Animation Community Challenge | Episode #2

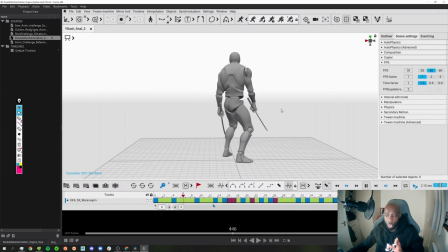[28:53]
it's going to go into the next pose, which you're then going to push and exaggerate and then settle.
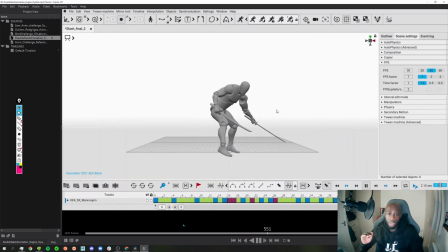[28:56]
It's going to make all your slashes have a lot more force behind them, and that's ultimately what you want to do, is because your timing is very good,
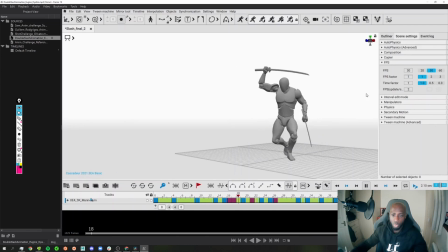[29:05]
your spacing is obviously excellent because you've done it based on Cascaduer's physics animation system, which has so many tools to help you with like foot placement, spacing, and things like that. It's really, really good. And what's nice about Cascaduer as well is that it has the Unreal 4 mannequin built into it,
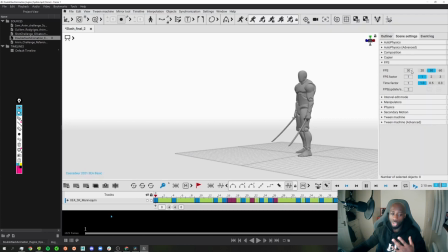[29:22]
so that you can plug your animations into your Unreal project very easily. So it's a very fast way of making animations like this and iterating and getting them into your game.
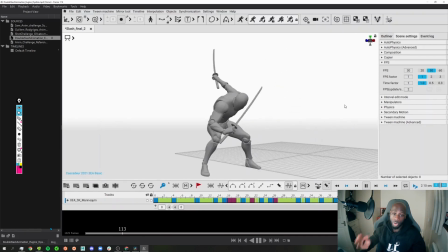[29:32]
But nonetheless, As for the actual animation itself, Eugene, I think you've done a great job. I think you've done the best job in this week so far.
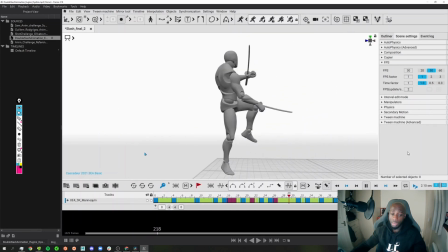[29:38]
It probably would have been given to Sam in the end, but because I don't have his splined animation, I'm going to give it to you because, yeah, I think you've done an amazing job.
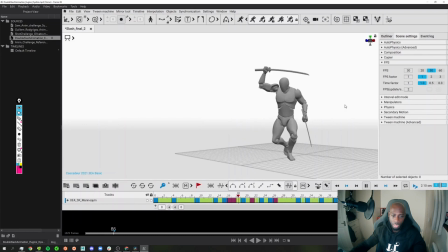[29:49]
But there are obviously some things that you can do to make this a little bit better. As I said, basically by just pushing the poses,
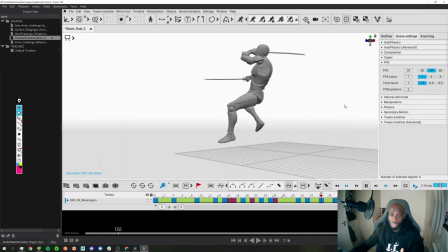[29:56]
exaggerating some things, and some of your poses, like, you know, your overlap and the way it gets to the end,
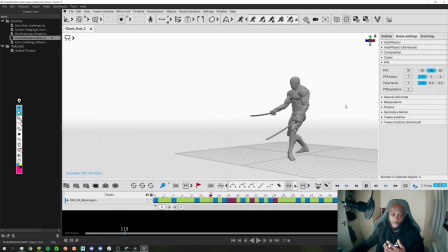[30:03]
exaggerate that, probably add a little bit more squash and stretch there, like on the knee, so like make it bounce lower and then settle into its pose.
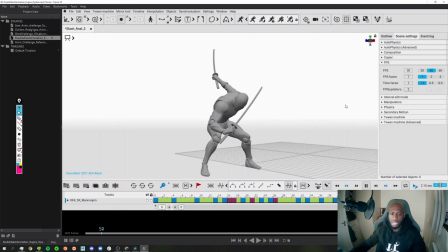[30:09]
Then obviously maybe adjusting the timing a little bit, not by very much because the timing is actually pretty good. And then just paying attention to little things, and this is just me nitpicking at this point, like where is it? No, I saw it earlier.
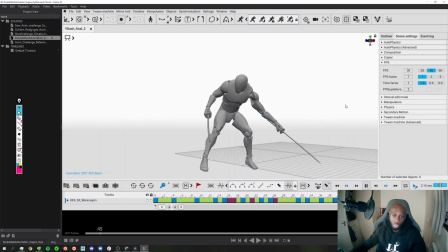[30:25]
Yeah, as the arm is coming through here, like you might want to rotate the pole vector upwards so that you're not getting this weird deformation here. And then as you're coming through here, you can see you've got like a broken wrist here. And I know that probably the reason you've got that is because you're focusing on the sword's tip and make sure the trajectory of that is okay.
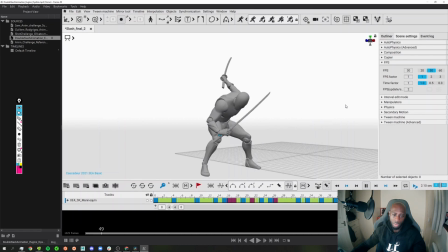[30:41]
That's fine. But then obviously you want to adjust the wrist so that it's actually having a grip that's not going to look funky and break the wrist. Ultimately, you don't notice it in the actual animation itself, but trust me,
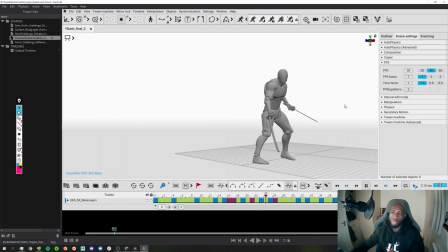[30:53]
sometimes it's these little details that you need to add to your animation that's going to separate it from making it a good animation to a great animation that can be a showcase piece in your animation reel, if that's ever what you wanted to use it for. Or if you want to use it for Cascaduer, like for advertising and demonstration purposes,
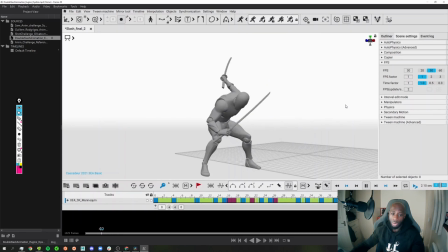[31:10]
I would make sure that the animation is completely flawless, and I would do so by just sorting out little things like that, adjusting the timing and whatnot. And I know that you've recorded the actual animation process of you doing it in a time lapse.
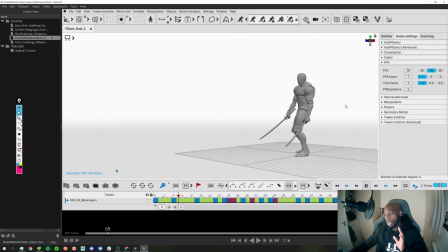[31:22]
I'm going to link that in the description below because I think it's really interesting for people to see. But nonetheless, that's what I would do for your animation to help you improve it. So I think that's going to wrap things up for this month's animation challenge,
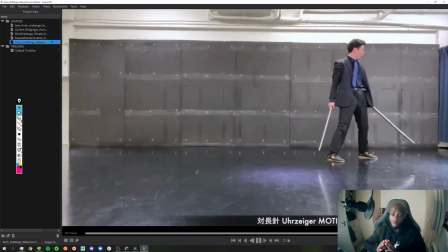[31:35]
and I hope you guys have enjoyed, you know, my critiques, my views on what these animators can do to improve their work.
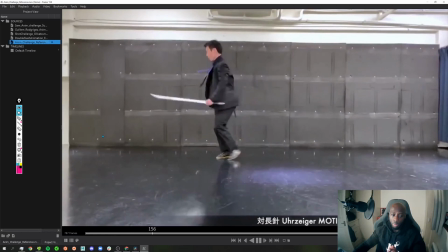[31:41]
If you want to improve your work, or help you improve your work in the way that you've seen in this video,
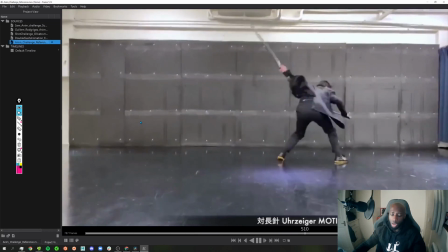[31:47]
then please drop me a message on Twitter, hit me up at info@advancedanimationacademy.com,
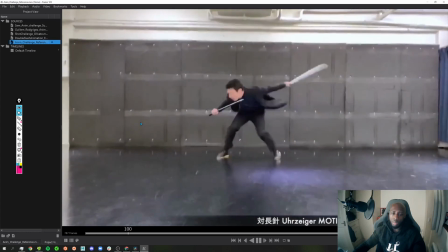[31:53]
and we can talk about what we can do to help improve your animation skills, whether that's mentoring, online courses, or just general advice with animations. At the Advanced Animation Academy, we've got you covered. So nonetheless, I'm going to wrap up this video now. It's been a blast, and until next time, take care. Do you want to become a better animator?
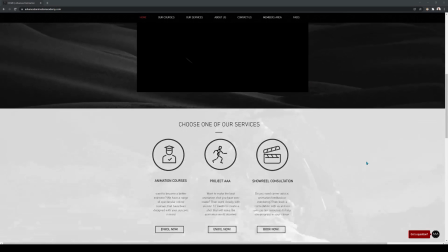[32:11]
Then check out the Advanced Animation Academy. The Advanced Animation Academy is an online school that is dedicated to helping animators advance in their career.
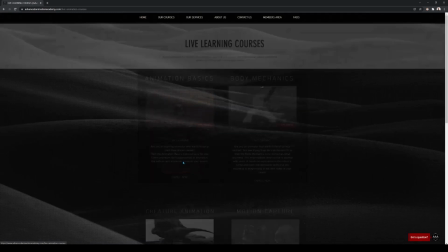[32:18]
We offer a wide range of courses and services to help you on your journey to become a successful animator.
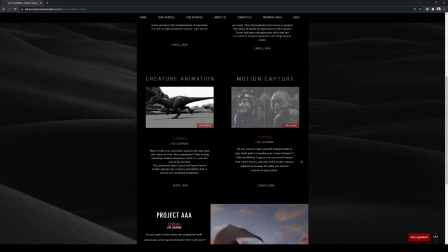[32:24]
Animators of all skill levels are welcome, from aspiring animators to juniors to mid-tier and even seniors.
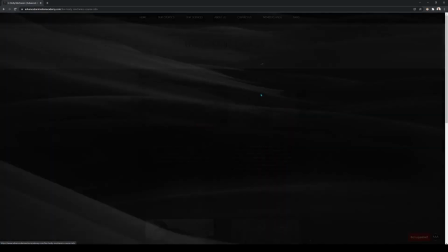[32:30]
Visit the Advanced Animation Academy and take advantage of our exclusive promotion,
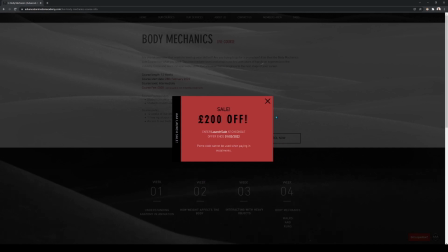[32:34]
where we have reduced our course prices from £500 to £300 if you enter the code launch sale at checkout.
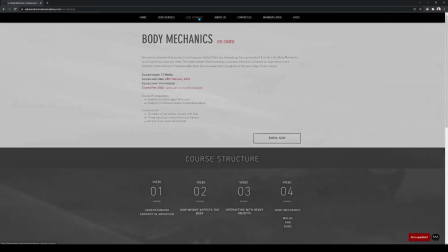[32:40]
That's just less than £25 a week. Make the most of our services such as consultations, mentorships, online courses, and Project AAA,
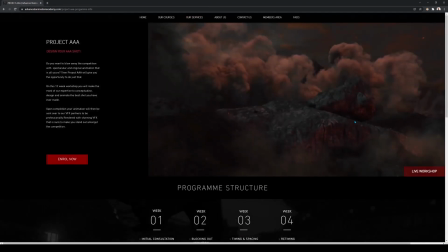[32:49]
where we help you conceptualize, design, and iterate a personalized and unique animation shot that is sure to be the greatest shot you have ever made.
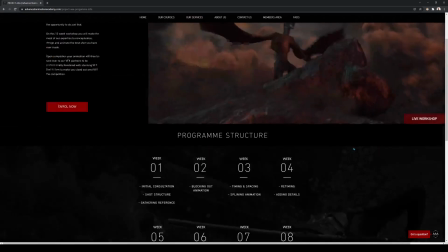[32:57]
All packaged with stunning lighting, rendering, and visual effects applied.